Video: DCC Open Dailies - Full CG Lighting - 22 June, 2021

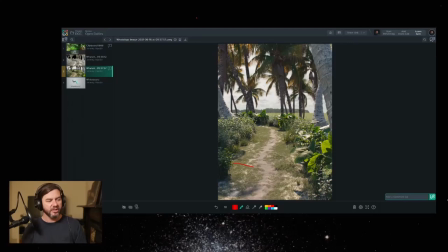728s
It makes a beautiful setting feel common. So I would suggest let's drop that camera lower and then tilt up so that we don't have this horizon line right on the half. That tends to be, again, because that's how we see things, that tends to get filtered out as boring.
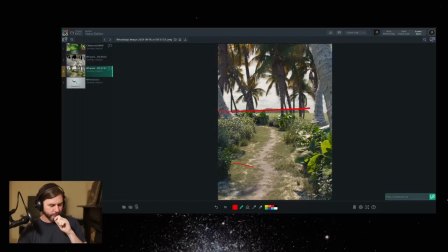745s
So let's get the horizon off the halfway mark. Then I would say in terms of lens choice, one of the benefits of CG, one of the reasons I love it, is swapping a lens isn't stopping the shoot, right? It's moving a slider, and if we're using lens distortion, switching to a different lens distortion profile.
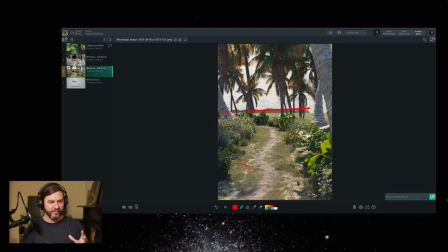765s
So I think with this kind of thing, it would really benefit from a wider lens, so we can feel the trees sort of reaching over our heads. There's some great reference in a book called Framed Ink.
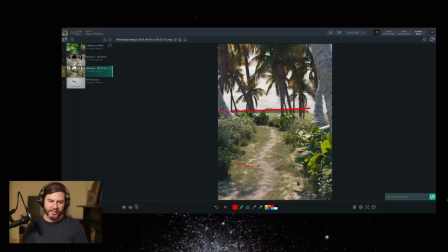783s
The artist is just incredible at those low angle, wide lenses and making things feel incredibly dynamic, spanning away from you or reaching over you with those perspectives. So I recommend the book in general, and I think that some of those references could be really good for this as well.
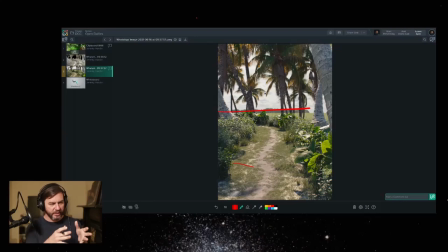802s
So I think lower camera, tilted, getting that horizon off the midpoint, wider lens, that makes everything a lot more dynamic. And then what we'll very often do in practical filmmaking is things tend to be more cinematic if you've got stacked depths.
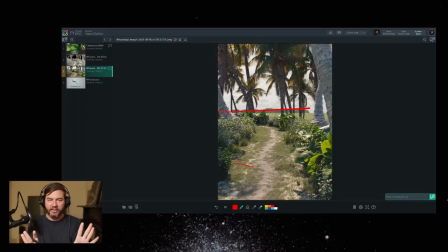822s
So if everything's sitting at one plane, at one depth from the camera, it doesn't feel very cinematic. It doesn't feel very dynamic. And it kind of gives the game away because it's a movie.
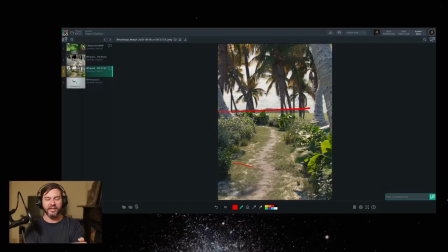835s
We are watching a 2D screen. So if everything is sitting in 2D away from the camera, the movie feels flat, literally, which is not good. So one of the tricks to solve that is to put something in the super foreground,
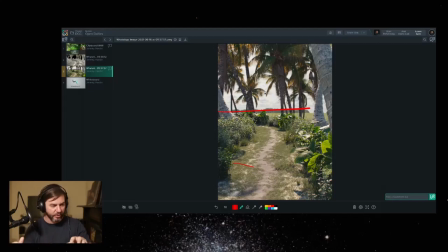851s
set dress something very close to camera down in a corner, right? Possibly put it out of focus. One of these leaves, one of these plants down here, just getting a couple of out of focus leaves down low,
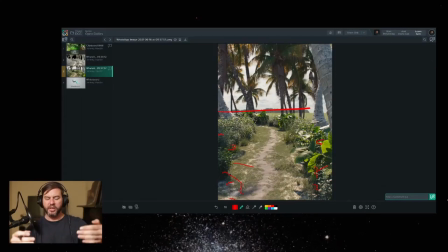866s
and super foreground gives us a few depth cues and a few, that gives us scale cues, and it makes for a more three-dimensional image, even though we're viewing it in 2 dimensions.
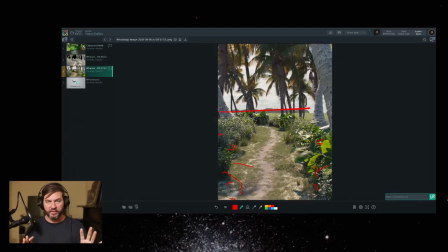879s
So something super foreground, and again, that's exactly what is happening on film sets and in films of we're outside, we're out on the street, someone grab a street cone, put it right next to the camera. That's what the production design is doing, is introducing something closer that we can appreciate the depth stacking.
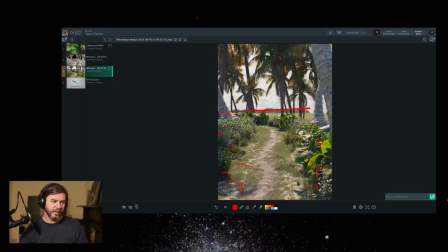899s
So those are the camera and composition notes. Let's talk about lighting technically in terms of photo reality, and then let's talk about lighting creatively. So technically, lighting-wise,
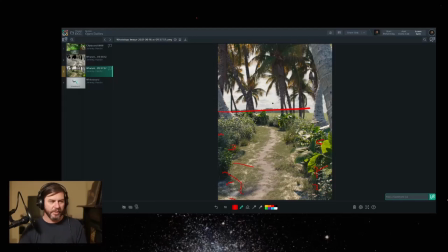918s
the dynamic range, the key to fill ratio, to me, and without reference that clashes with that, just based on my own,
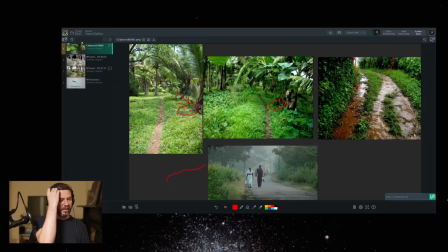929s
our own photos and things like that, it is not coming across as correct. It looks very filled in and very muted on the highlights.
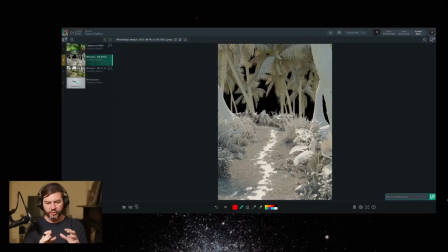940s
So if I go to this gray view, when you're shooting a photo with a DSLR and you bring it into Lightroom, especially if it's sort of outside, you've exposed for the sun, in which case you've driven all the fill into shadow,
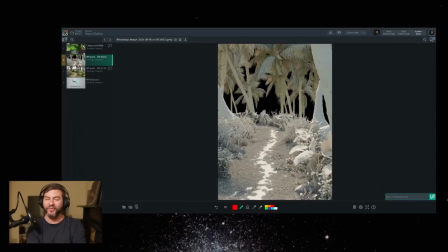959s
or you've exposed for the shadow, in which case you've blown out the sun. And then in Lightroom, you've got a highlight slider, you drag it down, you've got a shadow slider, you drag it up, and you get it to be something along the lines of what we're seeing here, dynamic range-wise. So a slightly more compressed look.